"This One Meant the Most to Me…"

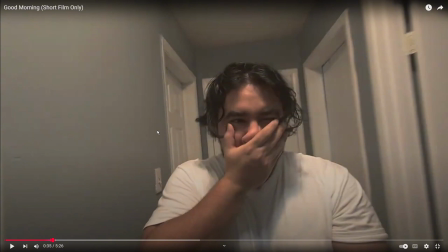I literally had my tripod in front of me and I was holding it while walking. So as you can see, you can kind of see the steps,
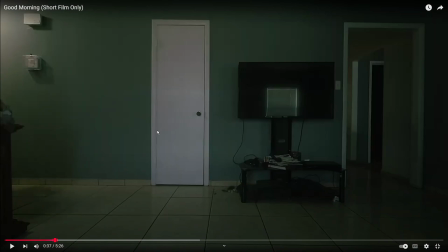where like the steps kind of vibrated to the camera and kind of made it shaky, and then did another establishing shot. And so like a lot of this is, did establishing shots.
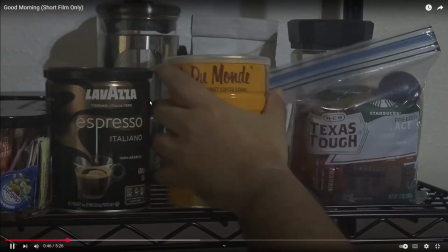Okay, where was I going? Learned to do that. Kind of a close-up detail. Okay, grabbing the coffee, and another establishing shot.
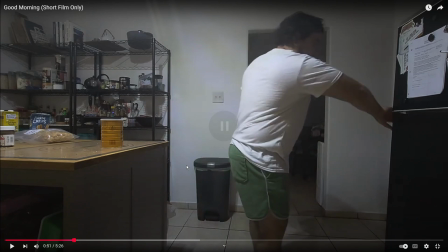The one thing I did notice myself, and you're gonna notice really, is I felt very unnatural, because I was like that slam of the thing, like, do I really do that? No, like you really just put it down. So I gotta remember to stay natural in this and go from there.
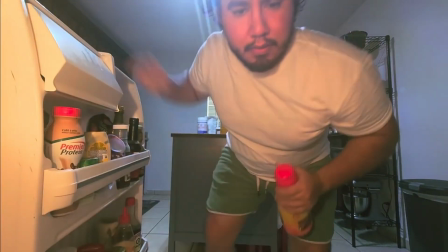And this was pretty cool. I just kind of propped up the camera, opened it, and just made sure I was in frame, grabbed some eggs,
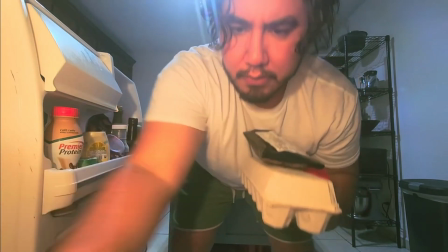some bacon, and then made a face like, oh yeah, maybe, you know, we'll add it to it,
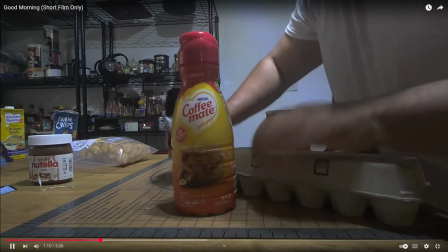and some cheese, and whatever. Slammed that. So like all this stuff. And then I didn't even notice that some of this bacon came out.
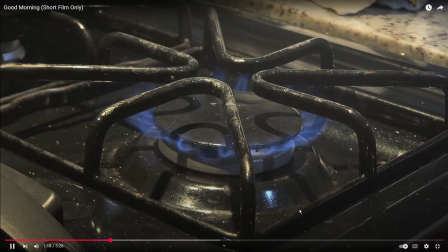I don't know what that slap was about, but you know, I did like all these cuts, you know, like turning something on, cutting to what the action was.
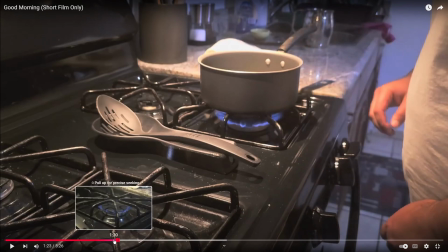Right here, I feel like that was a little too long. I know it's, you know, I know I'm talking about my favorite video,
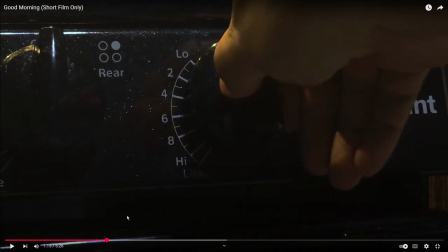but I also thought maybe critiquing on what I could have done better is, from my point of view, just looking at it again. Honestly, I think I did great on this video, but I mean, you could always look and improve. And so right here, I feel like, you see how I cut, as soon as I turn, I
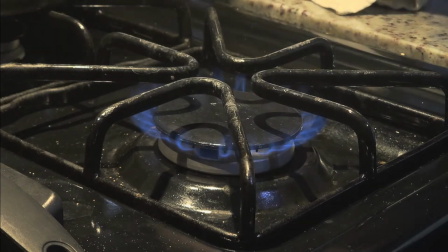cut. In this, just, I felt was holding a little too long.
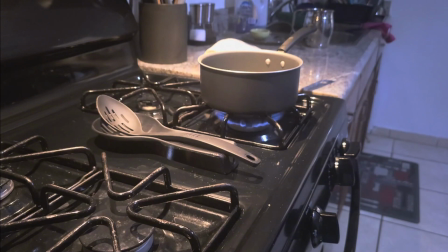You know what I mean? Like, it was just kind of there in that same frame.
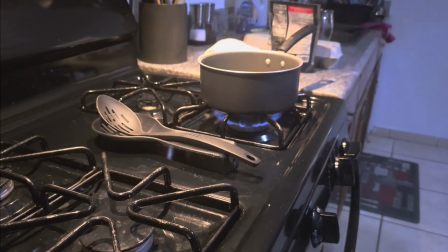And when I was rewatching it, I was kind of thinking, okay, each different action could be a different angle.
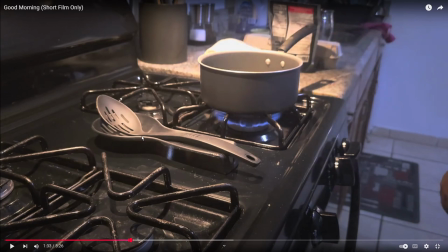So for right now, actually, this is perfect.
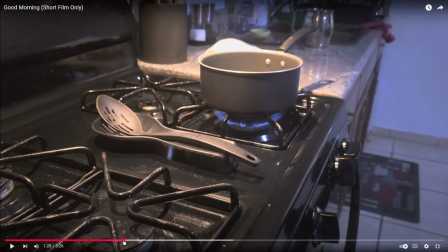So right here, I am, let's see, hold on, let me see. Okay, so right here, right? I'm doing actions in the background, but all you guys are watching is the pot on fire, or like getting heated up.
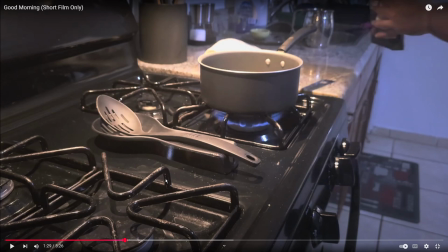I could have recorded myself grabbing the eggs, you know, grabbing the eggs, moving, or maybe even opening the carton and grabbing the eggs and setting them aside, grabbing everything and moving it to the, or like shift perspective to where you can see me doing all those things.
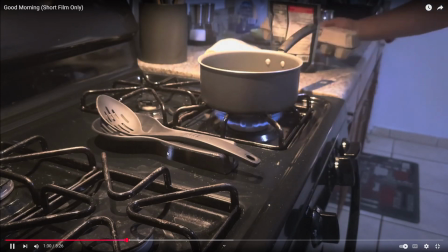And so all of this, I feel like there was too much in one angle.
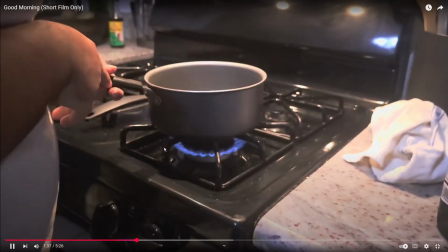So I put it in my head. I was like, don't get me wrong, you don't have to like change every angle every time,
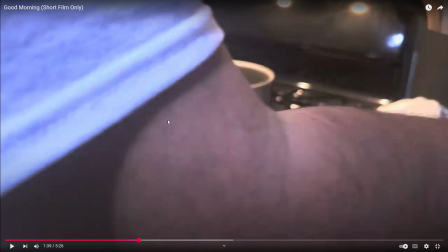but like, I think part of the learning curve for this is, think any action can be a new angle. So I think action, angle, so AAA or double A, excuse me, double A. I'm making this up as I go. So I'm thinking action equals angle, so you can change it during an action, right?
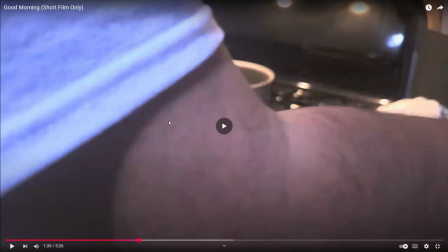And so here too, like, I didn't realize my shoulder was getting in the way.
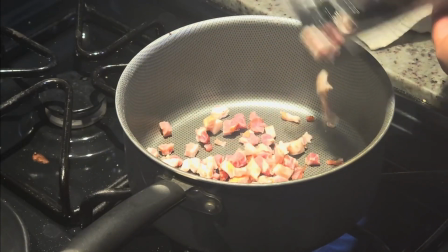I grabbed the bacon. I could have changed from me grabbing the bag, for a close-up shot of me grabbing the bag, the detail, to pouring it into the pot,
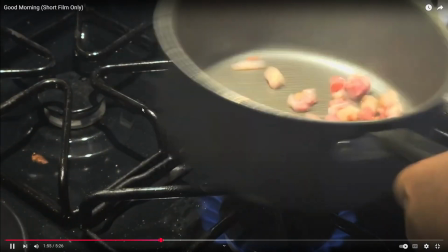and then right there, grabbing that and doing that, change angles, you know, rather than having it the same angle, change to a different angle.
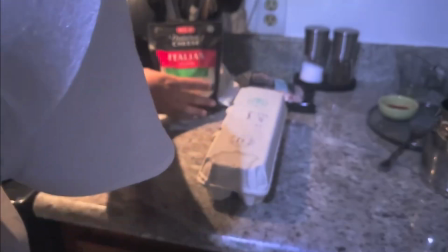There, grabbing the spoon, maybe make that a little bit quicker, moving the stuff, and this too, right here.
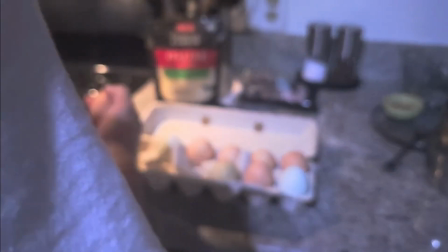So like, I grab an egg, and then I crack it, and then I get unfocused because of my sleeve getting there.
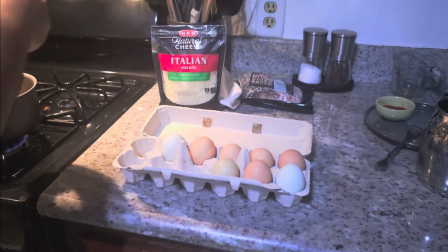But I crack it. I don't even show you guys pouring the egg in there. It's just off screen, which I don't have to show you guys everything, which is, I mean, it's a balance, right?
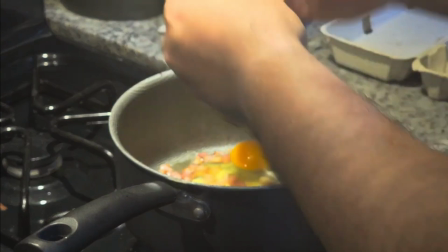But then I'm like, okay, let me show them cracking the egg, and then I drop it. Oh no, that's not the one I drop.
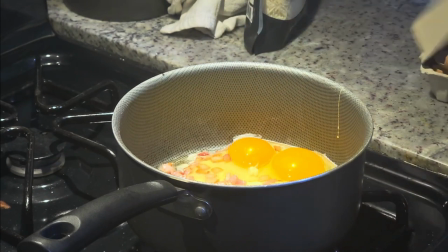This is the one I messed up on. And the reason I left that there was because, like, mistakes are made, right?
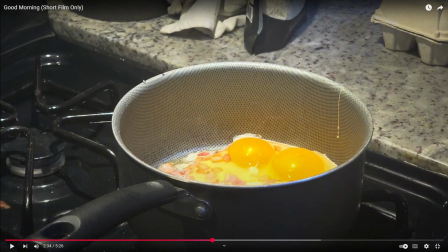Any one of the comments being like, oh, don't make eggs for me, they're crunchy egg. Okay, first of all, I didn't leave pieces of the egg in there. Obviously, it just happened to fall.